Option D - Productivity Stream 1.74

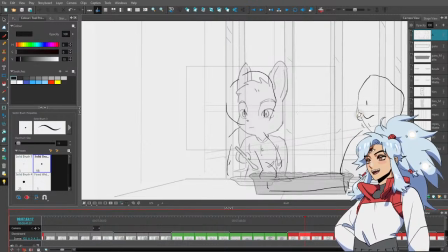you're gonna be looking down at the pie, right? And we already know that the pie has almost nothing in there anymore. So they're gonna look at the pie.
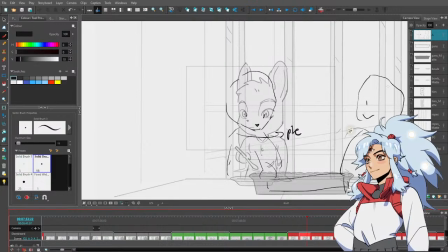Gonna look at the pie, and then they're gonna have like a blank expression, maybe. And then they're gonna look over there.
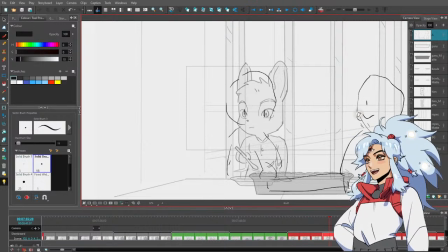They're gonna look back at the pie. I'm trying to map out the emotion changes to make sure that it makes sense.
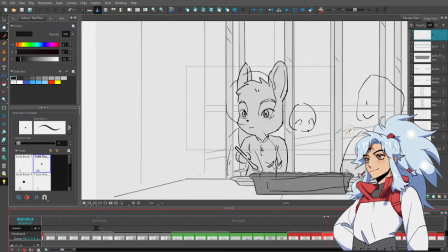Okay. Pie looks over.
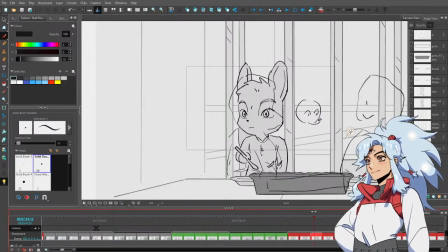I think it's fine if Kiev has like a blank expression for most of this, and in fact I think it would make it funnier, maybe.
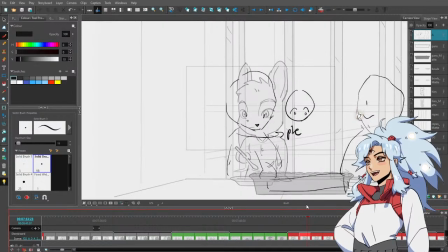It would be funnier and it would still make sense, because I sometimes think when people are trying to process what's happening, their face can look blank for the first part of it. So blank, blank, blank, blank.
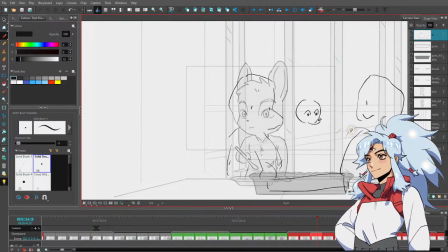And then this one is like
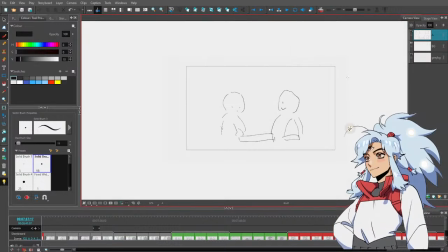this face, and it zooms out.
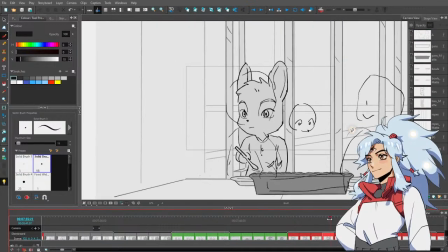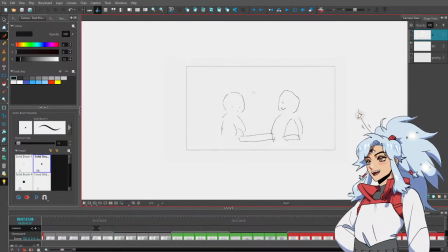And then this face is also gonna be like looking down again.
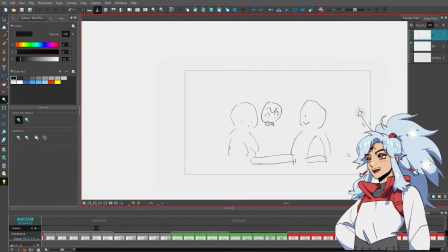but like maybe with that face.
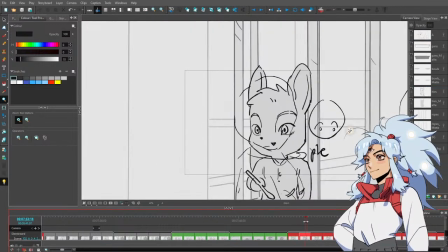Okay, there we go. Yeah. Okay, that works. Blink. Give me your best blink expression, Kiev.
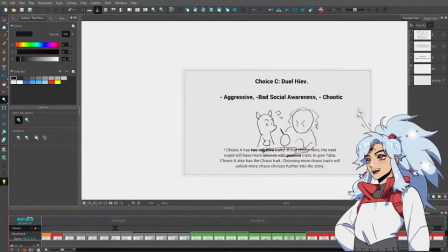In fact, do I have already a Kiev blink expression looking down?
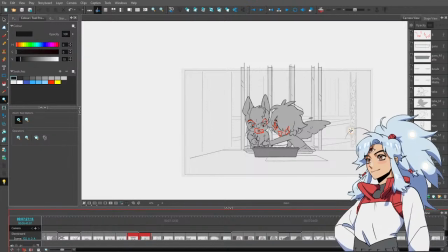We kind of have this one. This may be our best bet.
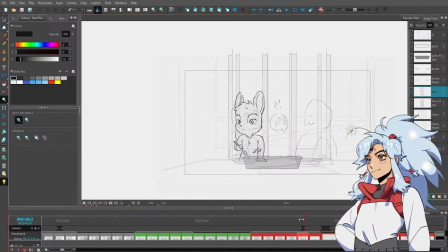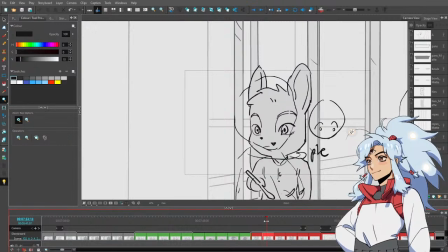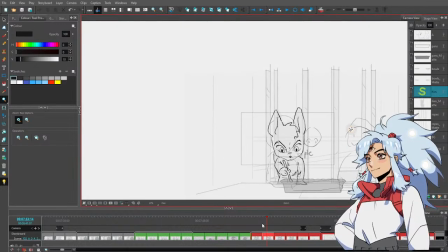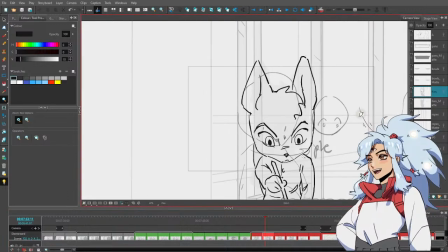I'm working so efficiently.
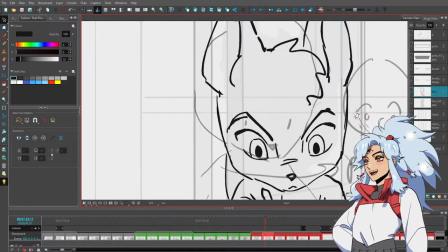Kind of. Yeah, I'd say so, yeah. Just like, you know, reusing frames where I can.
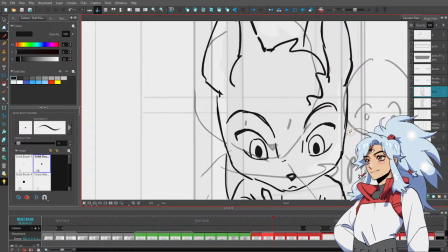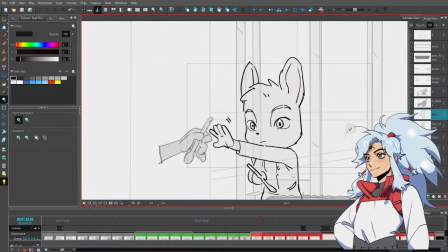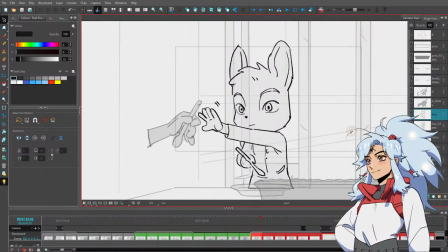But I'm going to reuse this and here.
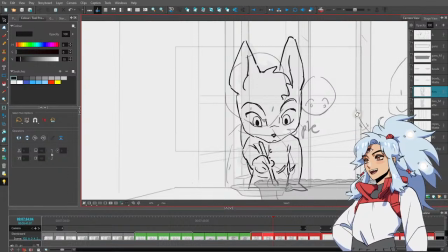Don't lean forward just yet. I want Kiev to maybe in this frame. In this frame, I want